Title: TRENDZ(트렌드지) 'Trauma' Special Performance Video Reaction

Hey guys, this is Erika. We are going to be checking out Trend's Trauma Special Performance video. I am excited to be checking this out. I think I liked Villain, the choreography of the song itself, more than the title track for this debut. But that could change because my opinion tends to change, especially over time. And it's been a while since I've checked out this song and it's a special performance video. So yeah, and the music video for that was really, really sick. but the choreography for a villain with those raps, girl, genius, never seen nothing like it, that was sick as fuck, um, but yeah, but I'm still gonna, even though, like, I prefer a B-side or whatever to a title track, we're still gonna love and appreciate this one, um, so I'm excited, so you know what it, like, uh,
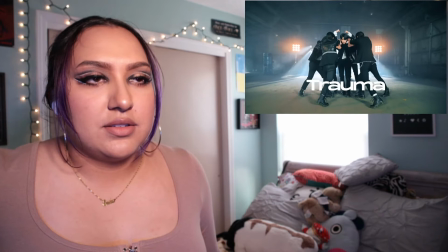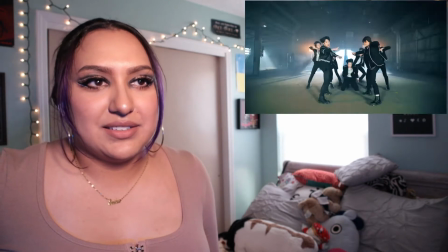[0:52]
I mean, that's a cool formation to start out with, intro.
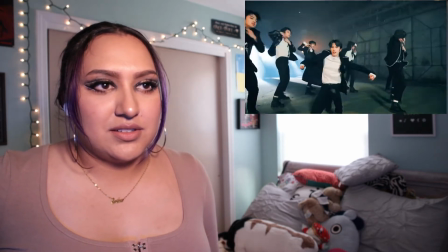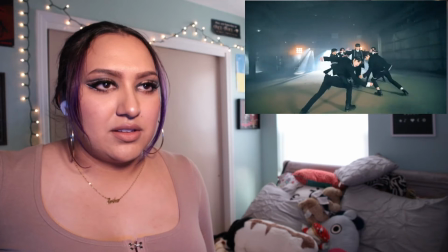[1:05]
Nice camera work, a one-take, so far
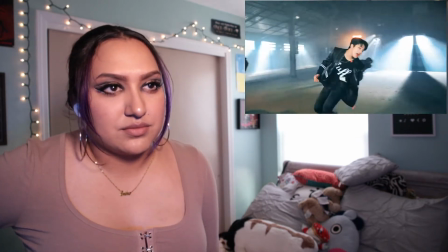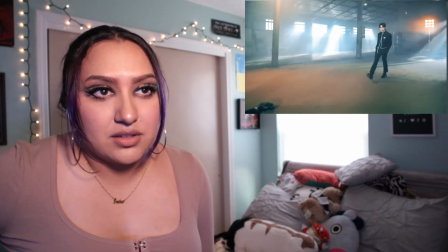[1:20]
A nice choreography A nice blocky between Choreography and camera
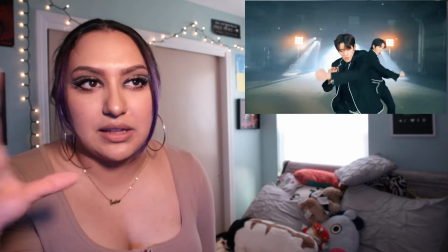[1:29]
It's a cool warehouse set with the black outfits, but they lit up the back enough to where they're not fading into it.
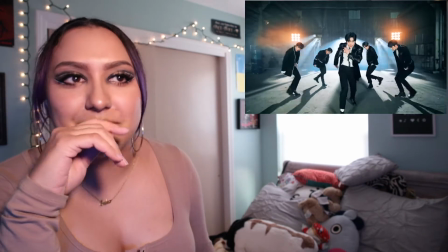[1:37]
I think that was a cut. I actually found it.
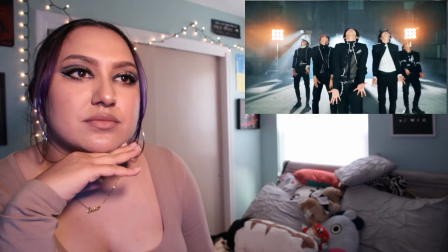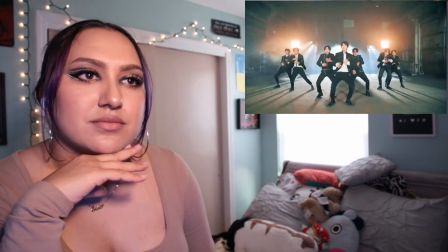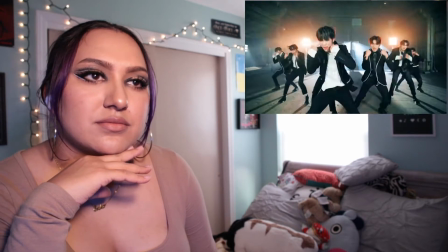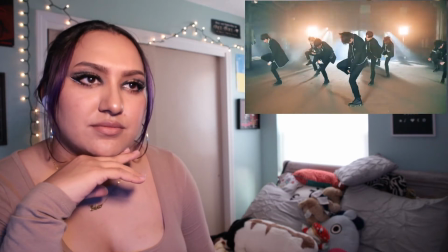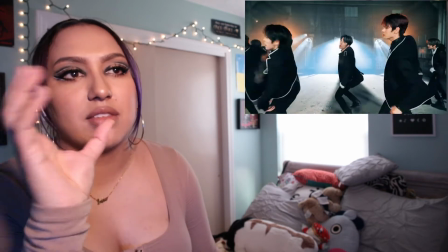[2:02]
Choreography is really nice, and the way they did shoot this, you're really seeing everything about it.
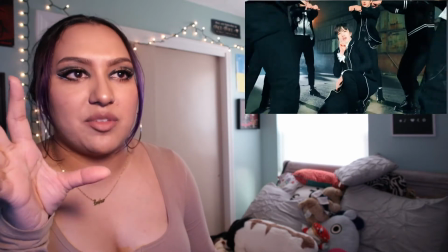[2:10]
Cuz the way certain things are shot is that it looks great camera work wise, but Choreography wise isn't showing everything, but this is cool.
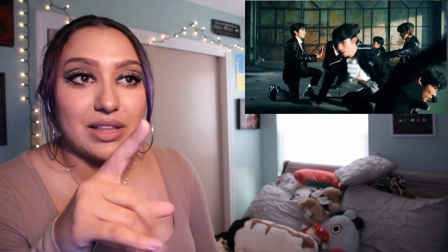[2:19]
This is really sick.
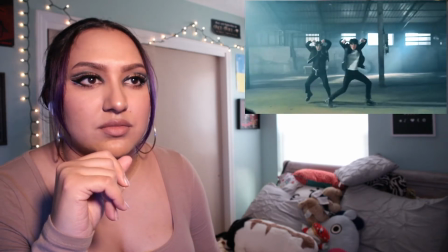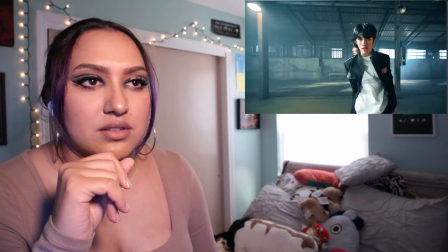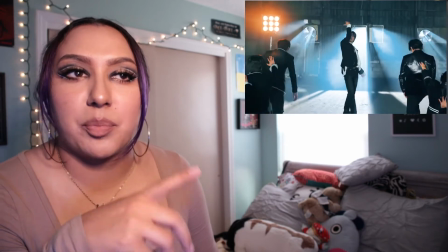[2:35]
And I'm kind of intrigued to see because a lot of this is playing with the camera and is
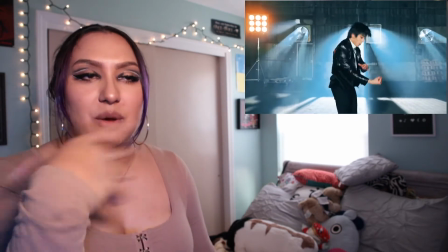[2:40]
doing an amazing job with it What it looks like when they're not going like this with the camera
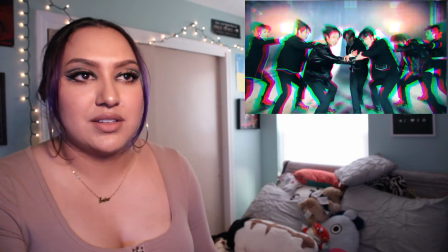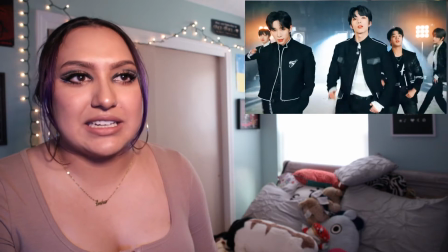[2:50]
Fun editing there
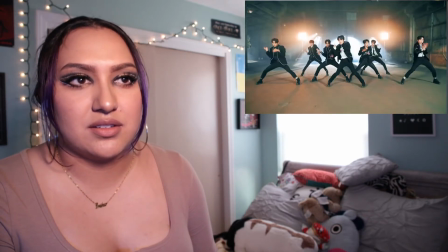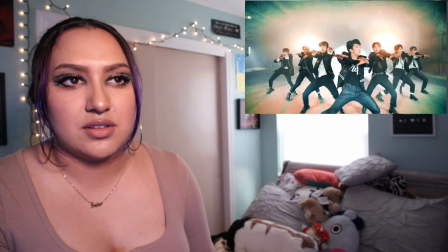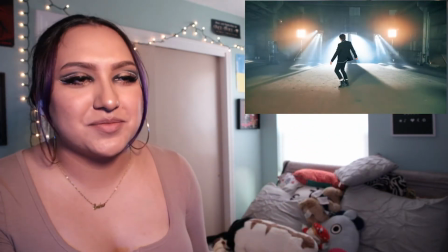[3:04]
I like that moment. Oh!
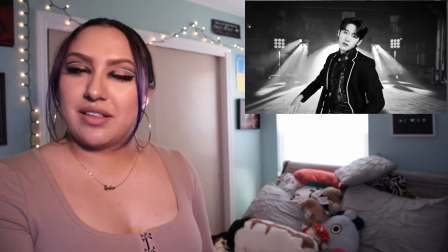[3:11]
That looks even nicer than black and white!
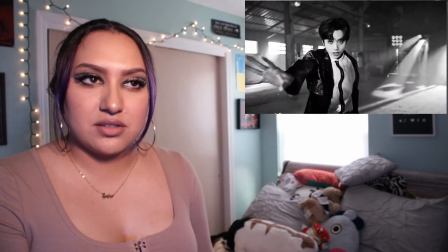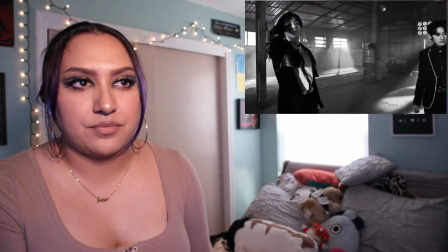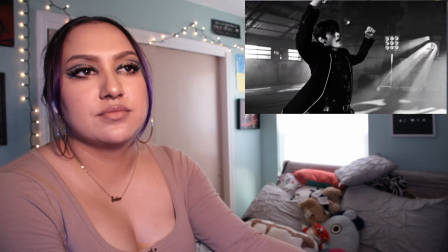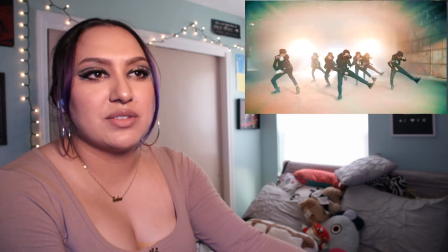[3:32]
that was nice
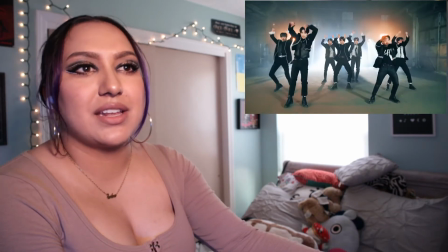[3:36]
I like how the intensity comes up with the lights
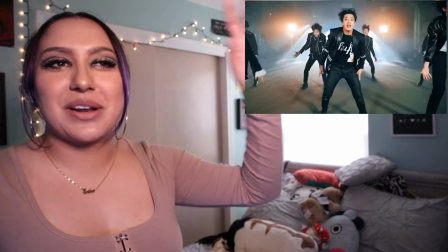[3:41]
that move would probably be a little awkward but it looks nice on camera